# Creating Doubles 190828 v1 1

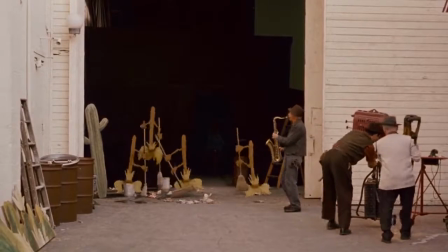And action.
And this is significant because, like the limitations with the split screen,
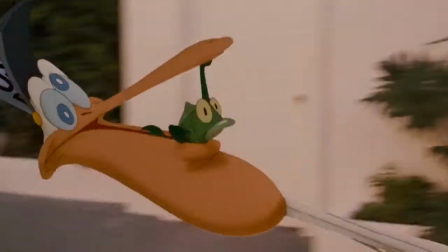Zemeckis was never going to allow any previous limitations of mixing live action and animation dictate how he was going to tell the story.
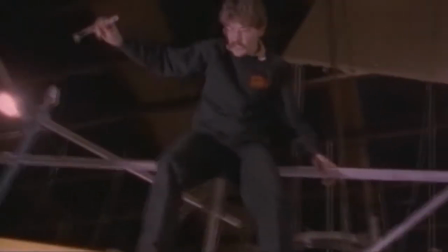And while this film doesn't specifically contain the twin effect, several principles of using doubles,
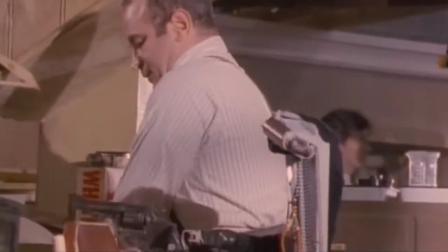as well as creatively designing specialized rigs, allowed cartoon characters to interact with the physical world around them.
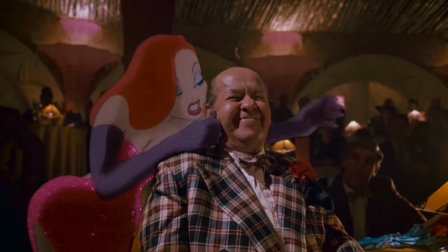For example, in this scene here, a body double is pinching a cheek and interacting with other articles of clothing that will later be animated over.
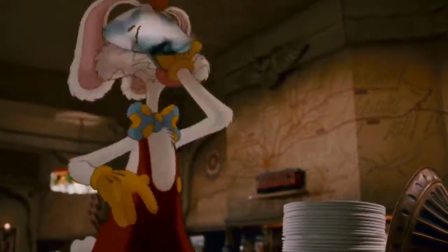And mechanical devices were made for smashing plates, No pain, no pain, no pain. drinking a shot of whiskey,
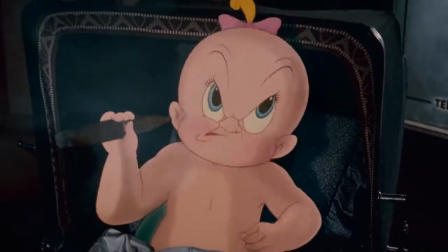and gesturing with a cigar.
I tell you, Valiant, the whole thing stinks like yesterday's diapers.
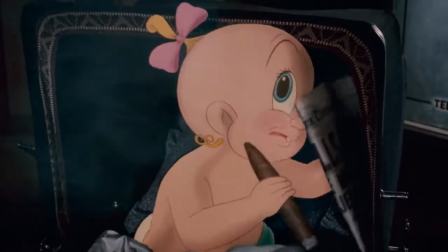Look at this.
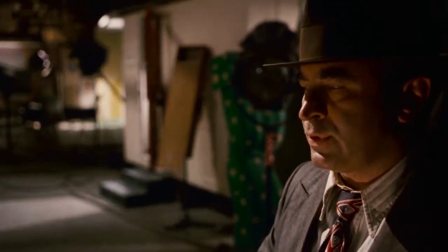Now, pulling focus is a relatively normal task for any camera operator to do, but it hadn't been done with animation like this before, so they had to figure it out.
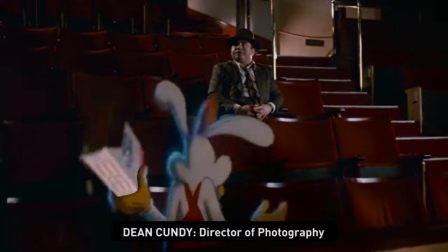They had to develop a technique for compositing characters in out of focus.
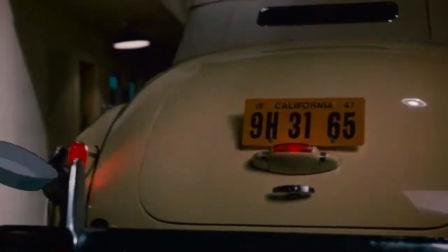And that allowed us to do focus pulls from Jessica, for instance,
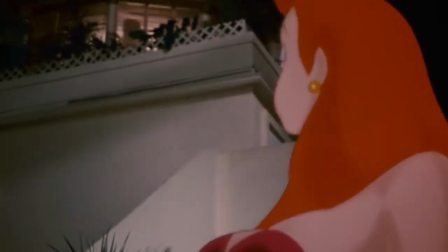who when she gets out of the car at the Maroon Studios and turns and looks up to the window, there's a focus pull that is perfectly logical in the grammar of film. And if it wasn't there, the audience would say, oh, there's something wrong with this shot.
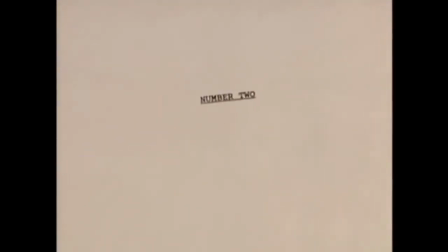Who Framed Roger Rabbit paved the way for Zemeckis to take all those tricks and techniques and apply them to his next project,
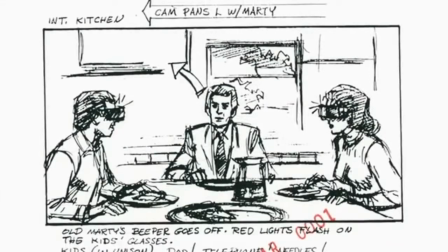Back to the Future Part 2, in what might very well be the high watermark in creating doubles with split-screen compositing.
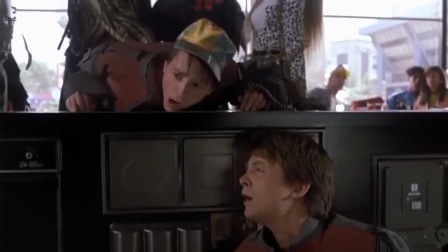Now, this film has it all.
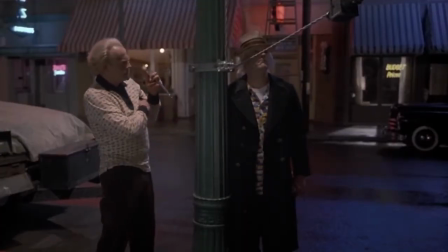Body doubles, character interaction, and like Roger Rabbit, Zemeckis was going to move the camera wherever he needed it to tell the story.
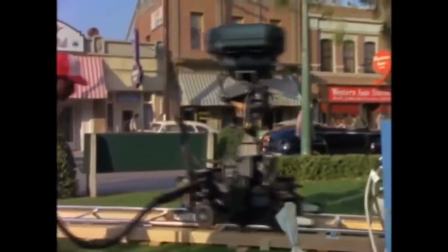So for this, they had to build their own motion control system. And keep in mind, this is all pre-digital, so let's go through it.
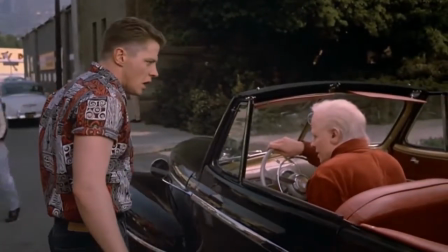You always did have a way with women. Get the hell out of my car, old man!
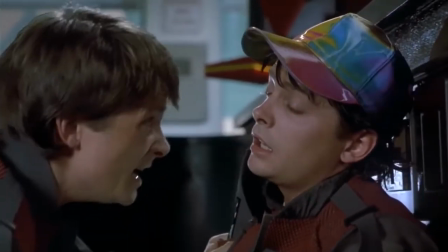One of the most subtle and brilliant moments, in my opinion, is this interaction right here, Stay down and shut up. where Michael J. Fox removes the hat from Michael J. Fox.
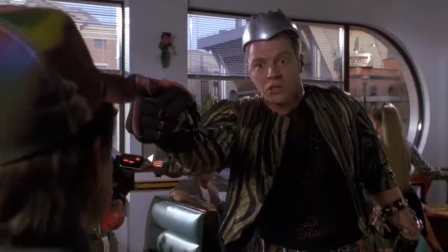Oh, it's so good. That's a third actor's arm there that did that.
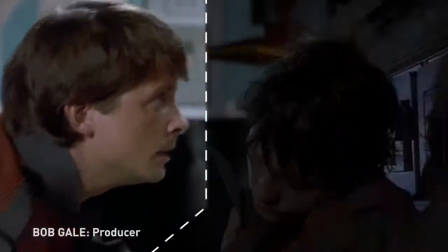Leaves the frame for just one frame or two, then comes right back in, and it is just seamless.
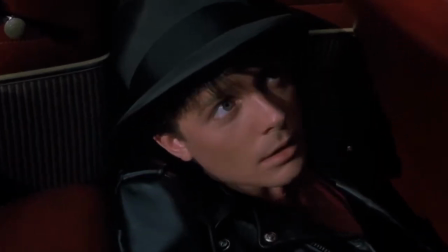There's a great moment where old Biff hands young Biff the sports almanac.
All you gotta do is bet on the winner and you'll never lose.
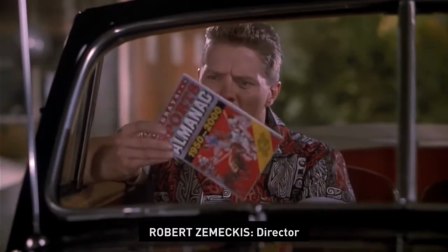He hands the book to himself, and when we were previewing that movie, somebody cried out in the audience, "How did they do that?"
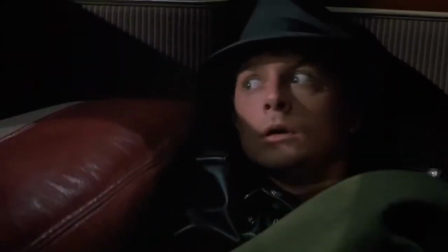And I just sat there and I thought, okay, mission accomplished.
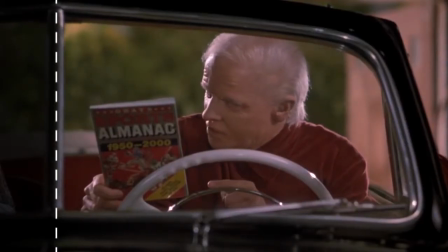It's no simple task to hand an object across a split screen from combined takes with camera movement.
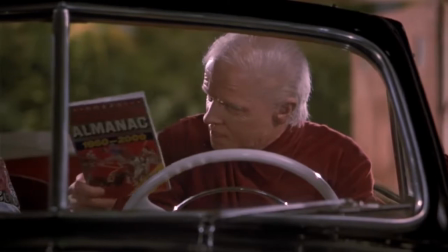So like in Roger Rabbit, a mechanical rig was designed to hold the book and do a precise handoff perfectly timed with the camera as it panned from right to left.
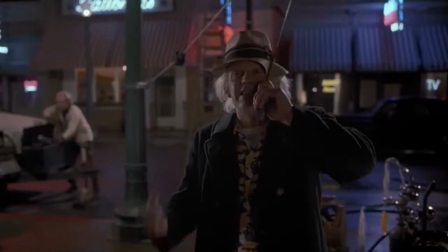All right, I'll take a look at it.
And remember how they had to pull focus away from an animated character?
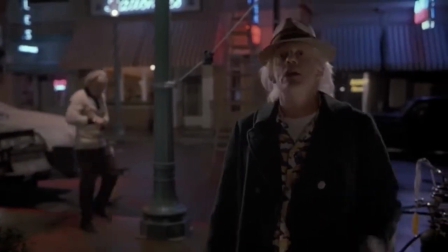Well, now they're pulling focus across the split screen.
Marty, whatever happens, you must not let your other self see you.
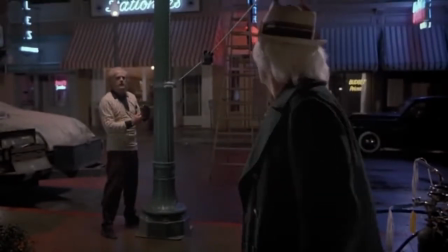The consequences could be disastrous. Excuse me, sir. Yes, you with the hat. Who?
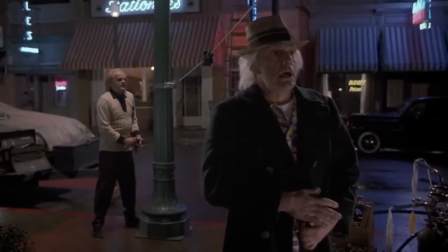Me? Yes. Be a pal, hand me a 5/8 inch wrench out of that toolbox.
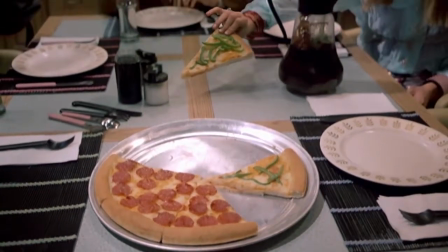On the DVD, there's an extended scene featuring all three Michael J. Fox characters at a dinner table.
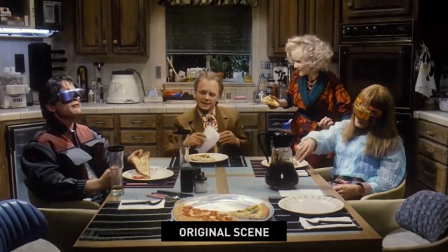Originally, it was meant to be one unbroken take, but they cut the scene way down because they felt it was too much of a gimmick.
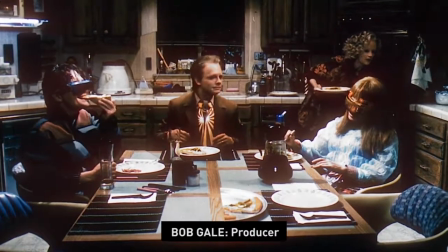As cool as it is, that's really all that it is. It's not a scene that's about anything.
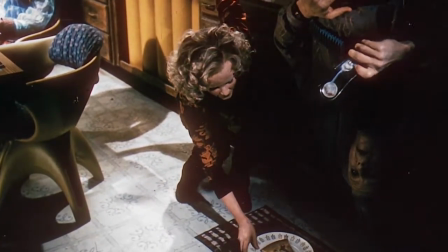It doesn't really advance the story or the characters. It's just a show-off shot that allows us to do that.
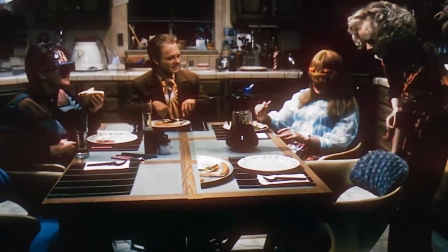I felt that this was an important lesson to keep in mind, that the effect should serve the story, and not the other way around.
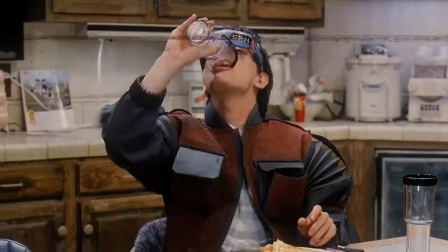Now before we move on, there's one other alternative to the split screen effect that's used throughout this series, and that's keying.